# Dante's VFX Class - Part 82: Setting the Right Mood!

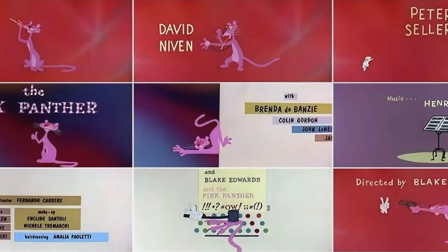0:07 Jumping ahead a few decades, the static black and white card gave way to animation and, of course, color, like Blake Edwards' 1963 Pink Panther movies,
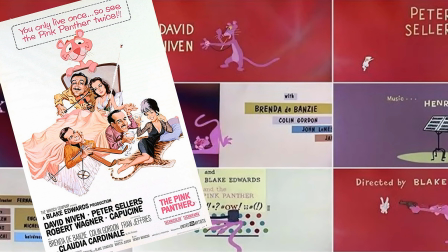0:18 which also brought, you know, really saturated, wonderful colors and laughter, paved the way for a slapstick comedy of Peter Sellers in the movie. And it fit pretty good. It gets you in the right mood to see what you're going to see, gets you, you know, ready for the action.
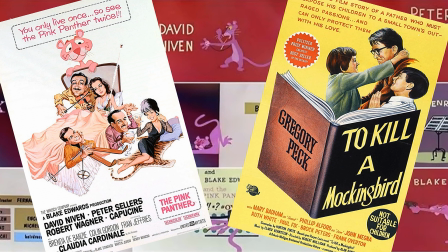0:37 Robert Mulligan's To Kill a Mockingbird was used as in great intro sequence when they use
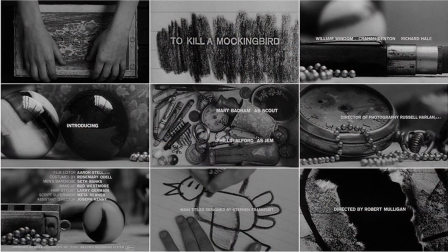0:43 macro photography to show the treasured collection of a small girl growing up in the American South. And you notice in the intro sequence of this movie, you never see the girl's face, but you glean so much from the photography as to give the viewer great insight into the character and what's important to the character.
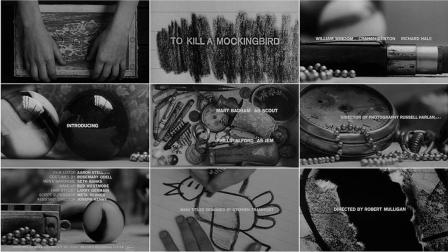1:01 You know, when I say macro photography, I'm talking about, you know, real close-ups of things to show the beauty and the wear and tear of everyday objects and you know, her treasures, right? Marbles, shiny crayons and rings and stuff like that. Illustrations that she does, you know, stuff like that.
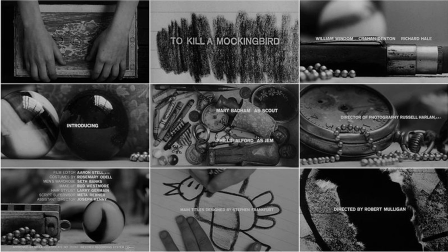1:19 So that's kind of a fun way to give insight into the character without having to actually say anything. You know, the old golden rule in the movies is show, don't tell. It's a perfect way to do it.
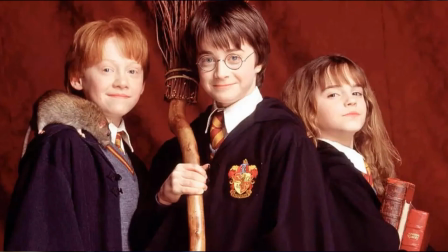1:32 These kids right here, look how bright and cheery these little kids are attending school, right?
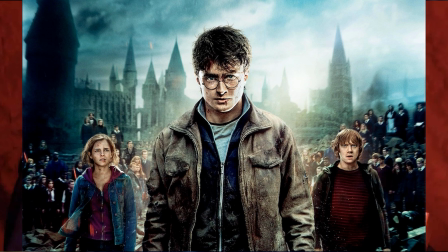1:38 What could possibly go wrong? Plenty, right? In 7 years' time, Harry Potter and his friends, Ron and Hermione, along with all the other schoolmates, along with the story, the tone, the danger, the color palette, the music,
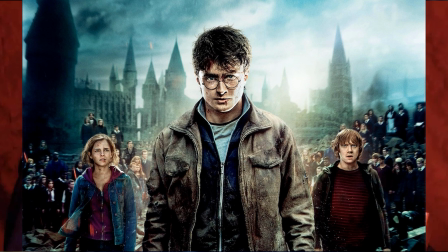1:55 basically everything across this franchise from movie 1 to movie 8 gets darker and more sinister. And what better way to show you the direction of the franchise, the direction of the story, the arc of the narrative, than starting with the studio logo and the title?
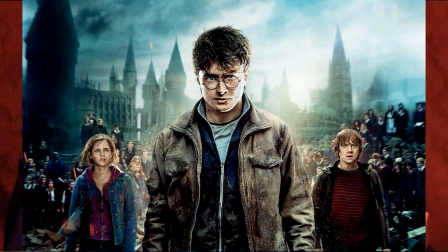2:13 You know, watch how the first few logos of Warner Brothers reveals the very early Harry Potter films, and watch how the Warner Brothers logo transforms from a whimsically suspenseful,
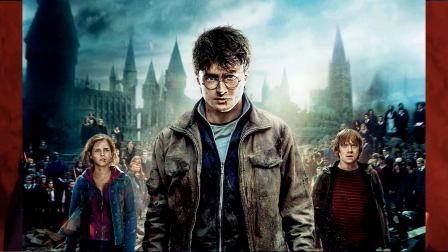2:29 you know, positive kind of feel with super saturated colors and major keys, to later logos that reveal serious doom and gloom, quietly impending catastrophe, almost completely devoid of color.
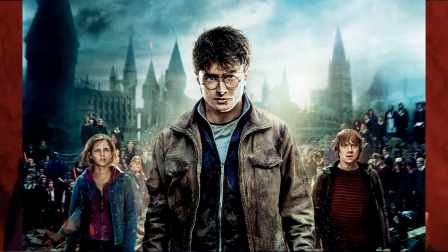2:48 Literally, the logos and the title is flaking and breaking apart as if Harry, Ron, and Hermione's world is breaking apart. Take a quick look.